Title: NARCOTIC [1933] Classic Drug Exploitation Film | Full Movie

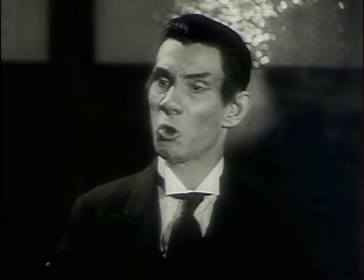1490s
So a scene like this sort of fulfills the same purpose as the title scroll at the beginning of the film,
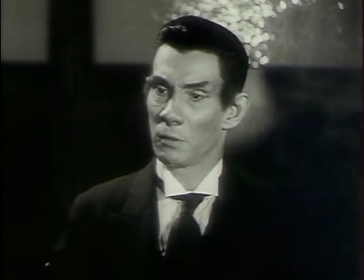1497s
where it establishes the film's educational nature and accomplishes its educational goals.
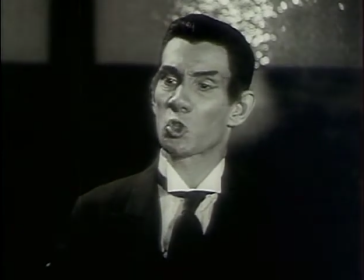1505s
From that point, the film is then free to go in whatever direction it wants,
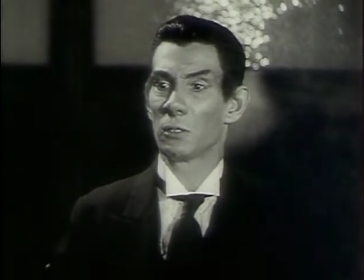1509s
because it can show the wages of sin in as much detail as it wants to, as long as it provides the
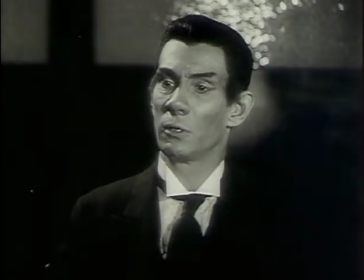1518s
necessary educational message, which it has now just done,
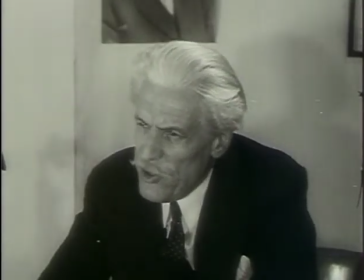1522s
and thereby earned the right to indulge in whatever form of debauchery William Davies decides to go towards.
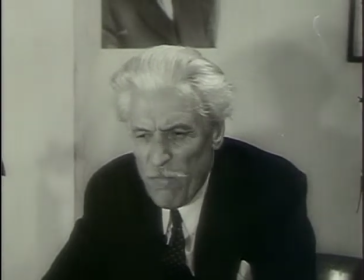1531s In case of those unfortunate enough to have acquired the habit,
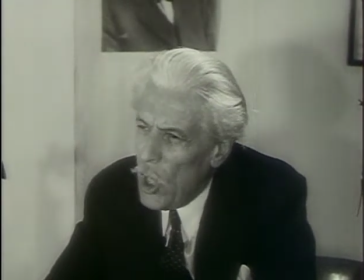1536s the hope for a cure lies in the individual.
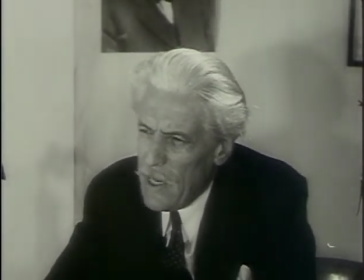1541s It cannot be accomplished by re-drugging. The only cure is the will to be cured.
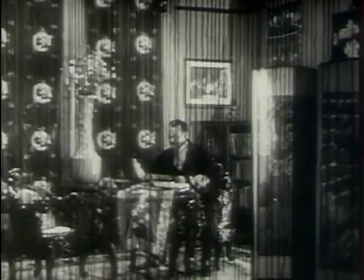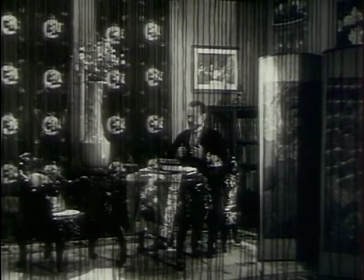1557s
The shot of Dr. Davies in his home with all the Asian furniture and the curtain is very nice, and he sort of uses the
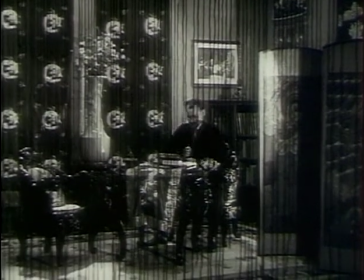1569s
Oriental motif to underscore his opium addiction, and also that he has sort of drifted away from
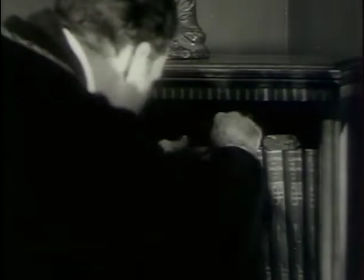1577s
Western medicine and modern science. No longer is he in the white laboratory, no longer wearing the surgical garb.
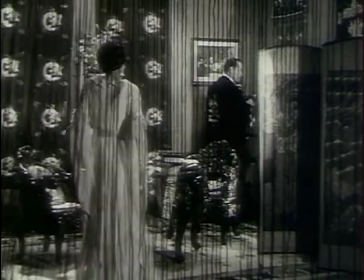1585s
He's now wearing a silk robe with an opium pipe, in a room decorated, rather than with the Oath of Hippocrates,
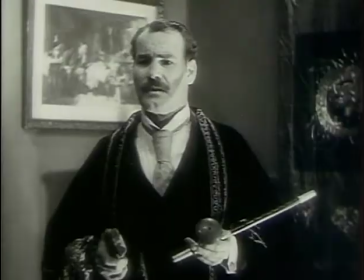1592s
decorated with Oriental furnishings.
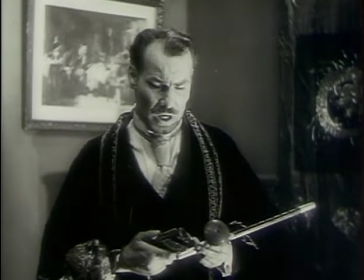1597s
And there's an indication of this earlier on, where at his desk he's got a little statue of Buddha sitting on it.
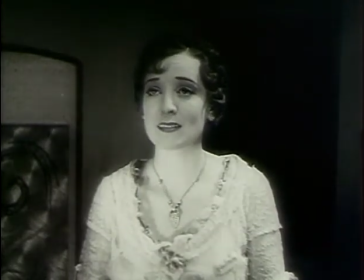1603s
It's meant to suggest a corruption from medicine, modern medicine, to this sort of
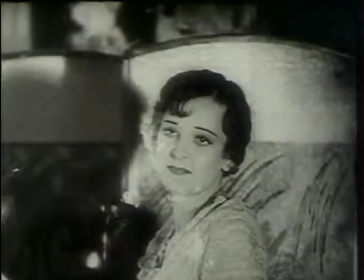1614s
opium-influenced sort of snake oil medicine, which he later goes into as his calling.
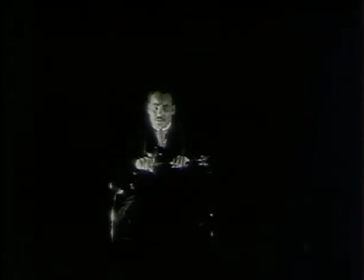1627s
So we go from one extreme to the other here, from the clever use of set design and mise-en-scène, showing the office with the Asian influence,
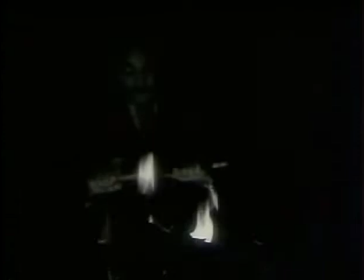1637s
to one of the quintessential bad American film shots,
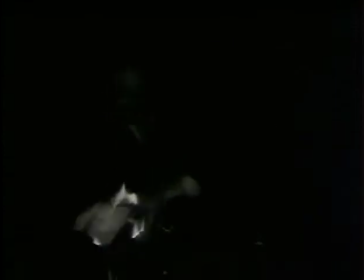1641s
the shot through the back of the fireplace, the perspective that no one could possibly have. It's often referred to as just the shot you should never have in a film.
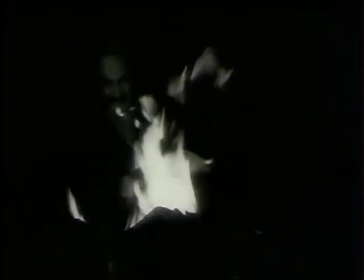1649s
But yet in this film it almost works, because on one level it's suggesting the fire of Davies' drug addiction.
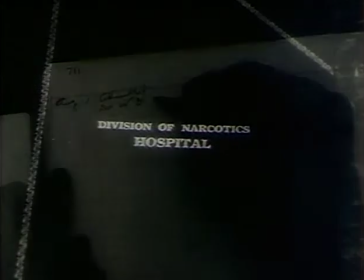1659s
He's in his own personal hell. And also with a film this extreme, anything goes.
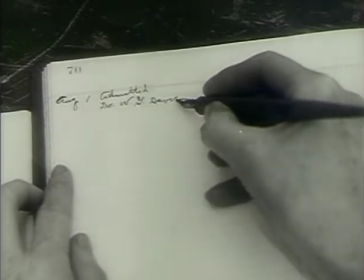1664s
You can put a camera on the ground looking straight up someone's pant legs. You can put a camera in the back of the fireplace.
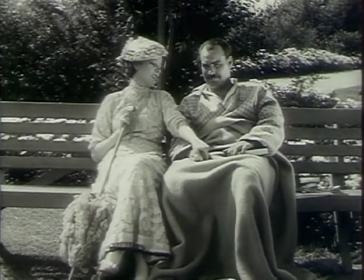1672s
It really doesn't matter. This is a film which is pulling out all the stops. It's not governed by the laws of invisible style.
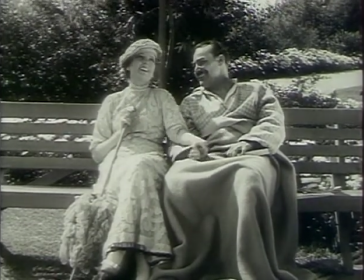1679s
Classical Hollywood cinema, none of that stuff is in effect here. This is strictly cinema from the gut.
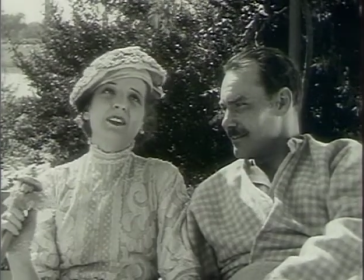1685s
It's kind of an intuitive, visceral cinema where Esper is not coldly calculating how he wants each shot to look and how he wants the film to progress and be constructed.
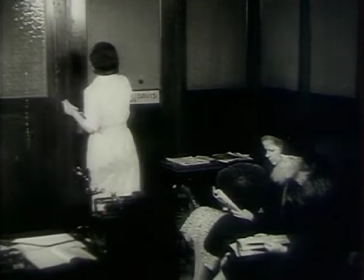1697s
It's just, the impulse to put a shot there, the shot goes there. The impulse to put the camera down there, it goes there.
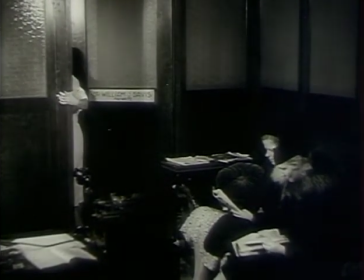1703s
And if it doesn't flow together seamlessly in the editing room, then so what?
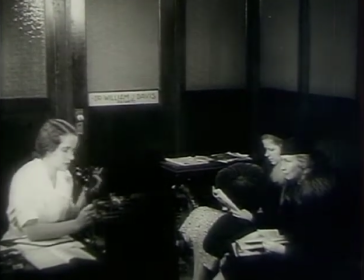1708s
That's just how it's going to be. And speaking of things not flowing together, at this point the film kind of lunges
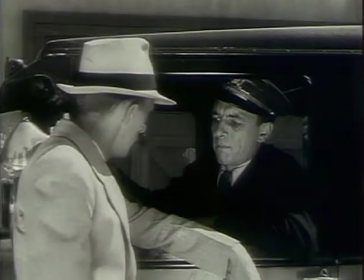1717s
ahead in a couple of different directions, and it's almost hard to keep up with what's happening in the narrative.